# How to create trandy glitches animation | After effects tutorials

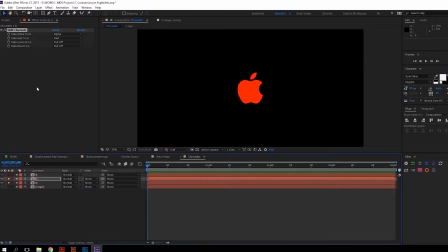[4:08]
For R layer it will be red, for G it's green, and for B it's blue.
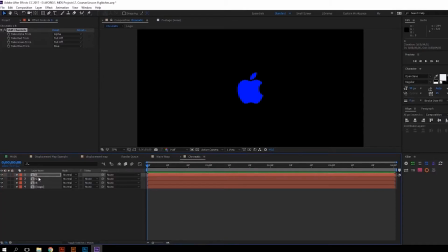[4:26]
Change their blending mode to screen to make them draw the original image when they stay at the same position. And the only thing left to do is create a wiggling effect. For that, in position property, type the following expression.
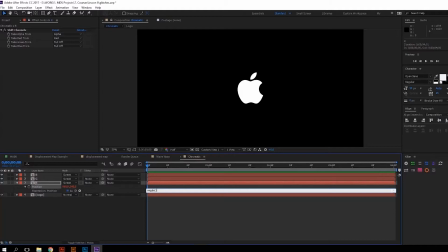[4:45]
Wiggle, opening bracket, 10, comma, 110, closing bracket. This function creates random change of property value it's applied to. And it receives two parameters. The first one is frequency, and the second its amplitude,
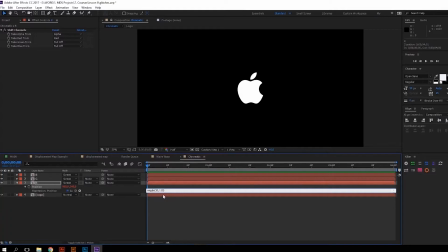[5:01]
so that property value will be changed 10 times per second with maximum difference of 110. Paste this expression to G and B layers position property.
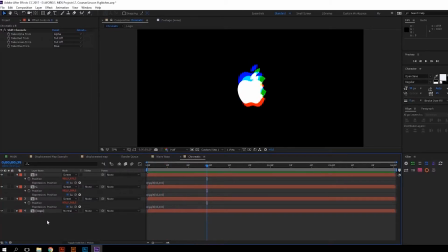[5:14]
So they are wiggling. Now let's create an adjustment layer and add posterized time to it. Set the value to 10. With lower frame rate, it looks really good. So let's precompose it.
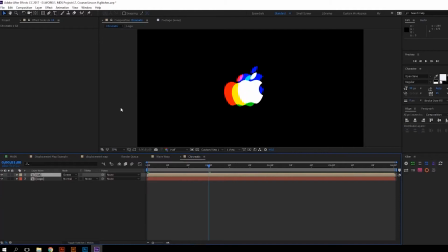[5:36]
From this moment, just by duplicating, trimming this precompose and placing it in random moments of time, we will get these chromatic aberrations in random moments of time. Really cool.
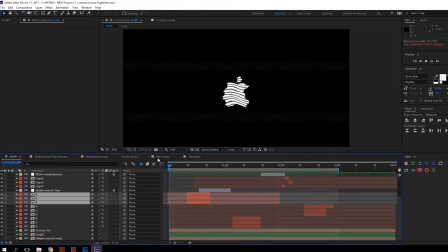[5:50]
In main composition, we played around with blending modes, so that's why you can see not only red, green and blue channels. And the aberrations were combined with other effects applied to adjustment layers, so that's how we get this interesting look.
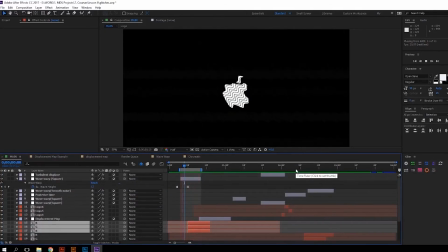[6:06]
The next effect which we will consider is wave warp. This effect creates wavy distortions.
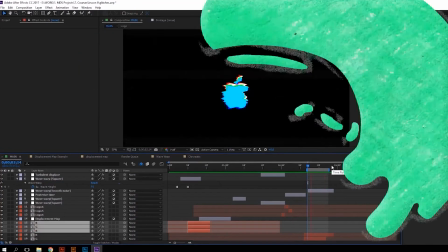[6:12]
It can be used not only for glitches. It's really popular in 2D animation.
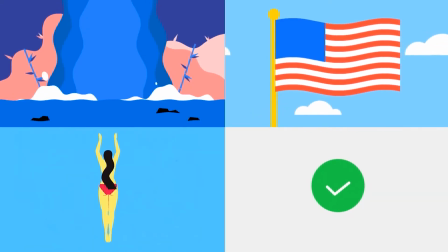[6:18]
Usually wave warp is used in simulating waves, water, hair, flags and so on.
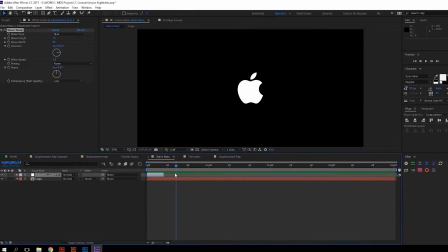[6:23]
In its settings, we can set up the wave height, its width, direction and speed. But the most interesting parameter is wave type.
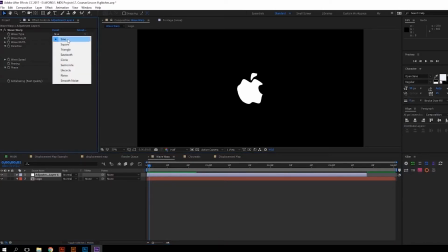[6:42]
Wave has a sine form by default, but if we change it to the square, for example, we will get this result which looks really technogenic. Or for example, change it to noise.
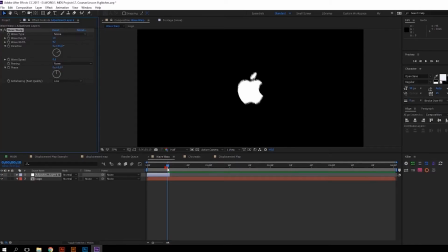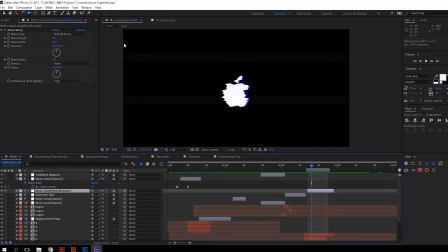[7:00]
Or to smooth noise, like we did in the main composition. Also, with the help of this effect, we made these kind of distortions. This sudden glitch is wave height property animated with toggle hold keyframe. And these lines were created with Vanadium blinds effect.
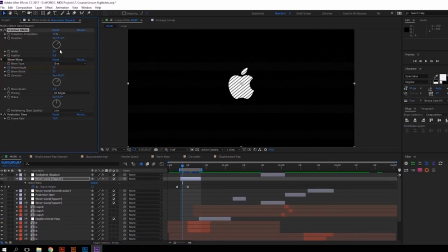[7:19]
This effect splits the layer with lines, size and angle of which you can control. And of course the posterized time effect was added as well, to make the animation be sharper.